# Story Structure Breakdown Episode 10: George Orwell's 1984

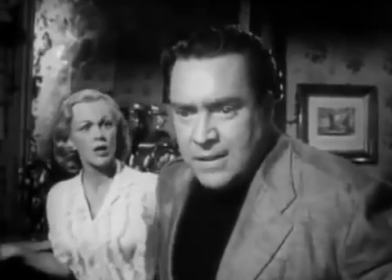A rat! It's gone now. I've never seen you like this.
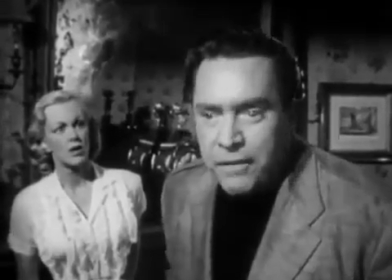It's the one thing I really hate. The one thing I'm really afraid of. Why? When I was a child.
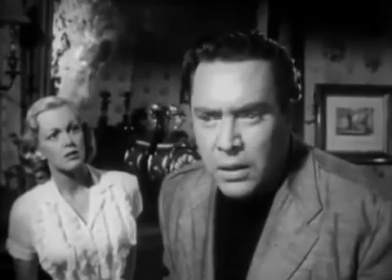Now, if you've read 1984, you'll know that Winston's fear of rats is an important detail.
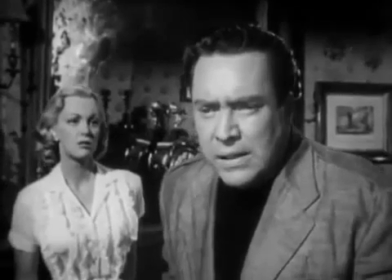If you haven't read it, turn off this video right now and come back once you've read it, because I'm going to give something important away.
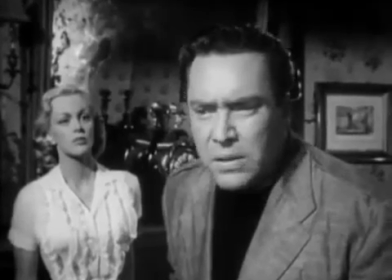This scene foreshadows the end of the novel, when Winston is tortured with rats.
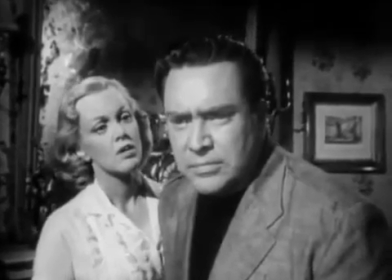Now, if this scene didn't exist and they decide to randomly torture Winston with rats at the end, it'd be meaningless and lack all drama.
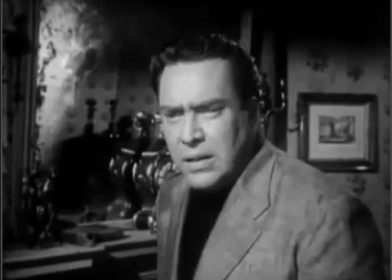But because we see this scene, we know he fears rats more than anything. The scene later in the book will have more drama, and because it's Julia, the one he loves, who has betrayed his fear of rats, it has even more dramatic power. So if you're ever wondering what should happen in your story next, think about where you want the story to end up. In this story, Orwell wanted the reader to see how the society destroys the most basic fundamental human emotion of love. To do that, he had to show the society forcing one lover to betray another. And to do that, he had to have the scene that we just saw, where Winston tells Julia of his fear of rats so that she has been entrusted with this knowledge, and she is ultimately the one who betrays that knowledge to the authorities. So that's how you create drama. Until the next episode, this is Jim from eNovelAdvisor.com. Your first step to writing a novel and the last word on marketing it. Visit
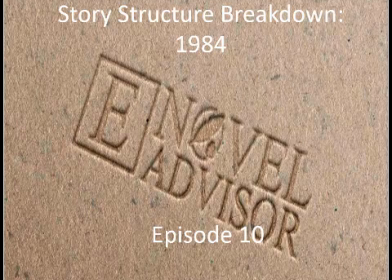eNovelAdvisor.com to publish your own novel. You really can't go wrong. Learn to write a novel and market it. You will find out how easy it is. Turn your dream of writing into reality. eNovelAdvisor has everything you need.